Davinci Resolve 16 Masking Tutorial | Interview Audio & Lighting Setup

It runs for about $80 on Amazon on an eBay I'll link that in description below as well now we'll say if you don't if you don't have this light man pick it up like today just go get it I use this light all the time like literally on every single set I use
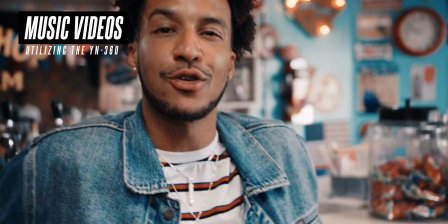(3:44)
this light it's really easy to set up you can run it on your Bluetooth straight off your phone it starts at I believe 3,800 and it goes all the way up to 5,600 daylight and then it does the entire color spectrum it's really easy to use it utilizes the Sony MPF
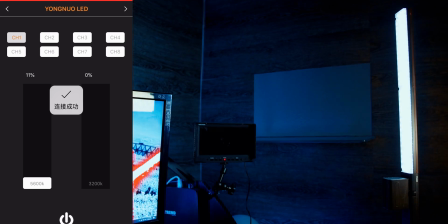(3:58)
batteries which is basically what's powering everything that I have anyway you can set it to flash you can have it like grade from green
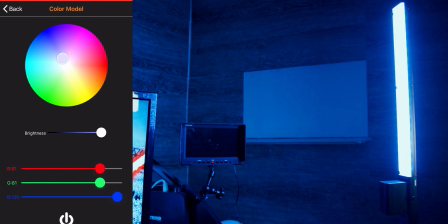(4:06)
to blue you can basically do whatever you want within the app the color temperature and CRI are really good for video so like I said man if you guys
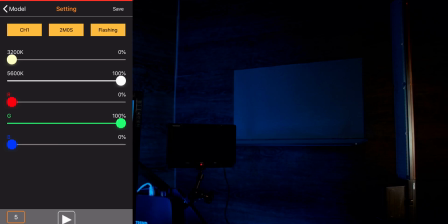(4:12)
do not have this YM 360 go pick it up in this particular setup as you can see I just have it kind of angled at a 45 degree angle towards the wall behind me so that it's kind of illuminating that whole back area with blue and also keep in mind I didn't just like choose blue I chose that because I'm wearing red red and blue are contrast colors this the color of my skin is relatively you know orange so not only is it providing depth in terms of like it's actually further away from me and the lens but it's also providing this scene with that
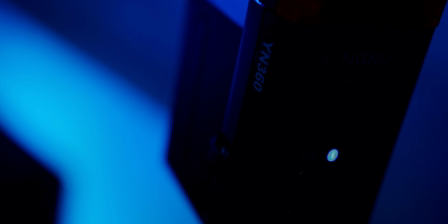(4:40)
color contrast as well okay
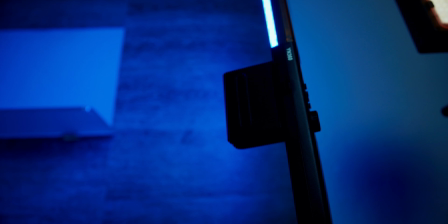so last but not least we're gonna hop on to resolve and we're gonna figure out this whole masking thing but if you got like I said if you guys have been filmmaking for a while I'm pretty sure you can figure this out if you have any questions on need the equipment we talked about or went over feel free to hit me up on Instagram and scg filmmakers and I do appreciate you guys stopping by but like I said for the rest of you guys that are kind of new to filmmaking let's hop on to resolve and figure out how to do this whole masking thing
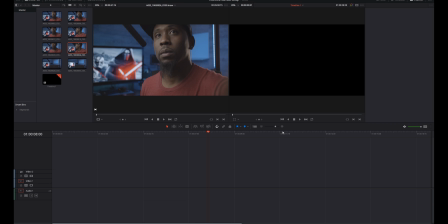(5:13)
okay so I've just fired up DaVinci Resolve and if it's your first time using DaVinci Resolve or you're new to it um welcome um this is a pretty this is a pretty intuitive program man now I'm coming from uh Premiere Pro so I have not used Final Cut or any other Avid or
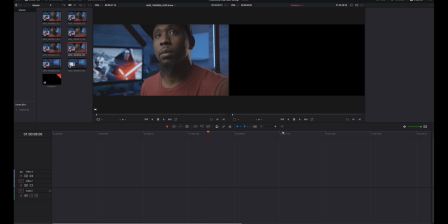(5:30)
whatever the other one's called I have not used Sony Vegas or any other editing software so you know I'm coming straight from Premiere Pro. Now, comparing Premiere Pro to DaVinci Resolve, I mean, it's leaps and bounds better, man.
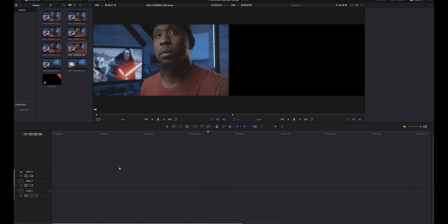(5:43)
Now, as a Premiere Pro user, switching over to DaVinci Resolve, first of all, was a very seamless experience. It took me about a week to actually get comfortable with it, to where my workflow was relatively the same timeframe between starting my project and then rendering out my actual final product.
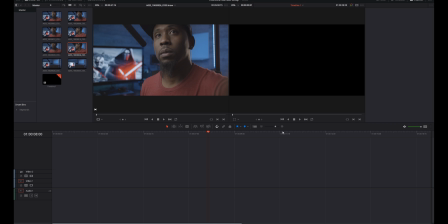(6:02)
But like I said, man, if you're new to DaVinci Resolve, welcome i do think that you'll enjoy the experience and as you can see here are all those files
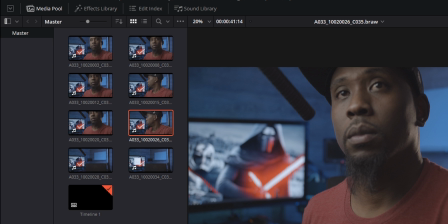(6:09)
right here over in my media pool now right here if you notice at the bottom i'm in my edit tab um the way premiere
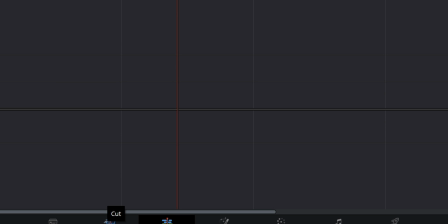(6:16)
see i'm so used to using premiere man i'll say is premiere the way resolve works is basically everything that was on the top in premiere pro is on basically
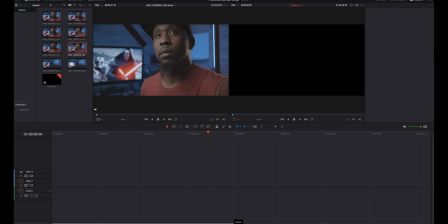(6:23)
the bottom on resolve so that's a pretty something that's relatively easy to get used to um but for now we're just going to stick to the editing tab and then the color tab so we're going to be switching out between the editing tab, which is the third tab from the left on the bottom. And then we're going to skip over this fusion one and then be shifting over into the color one and then back over into the edit.
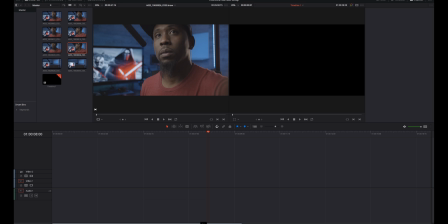(6:43)
And you guys will see me. We'll go back and forth between these two tabs. Okay. So the first thing I'm going to do is I'm going to drag over my sterile footage right here. So this is basically the footage that does not have any of, basically doesn't have me or the microphone in the shot. Now, what I kind of forgot to put out to you guys before I hopped over to DaVinci.
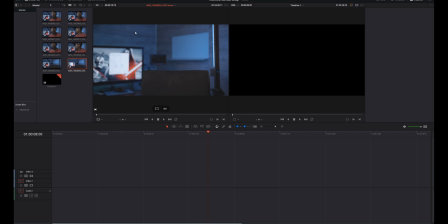(7:02)
The only way this is going to work, first of all, if you have to be on a tripod, there's really no other way to do it. And then secondly, that tripod cannot move at all. If that tripod moves, this will not work. So yeah, just make sure you don't move the tripod and make sure that the lighting is exactly the way it was before you, you know,
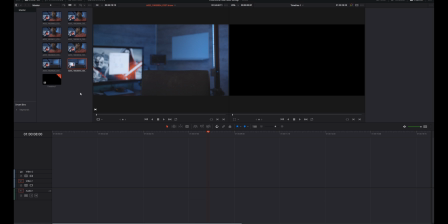(7:19)
come over into DaVinci and you're going to have some issues. Also, before we get started, make sure that you guys film this sterile shot here without the microphone.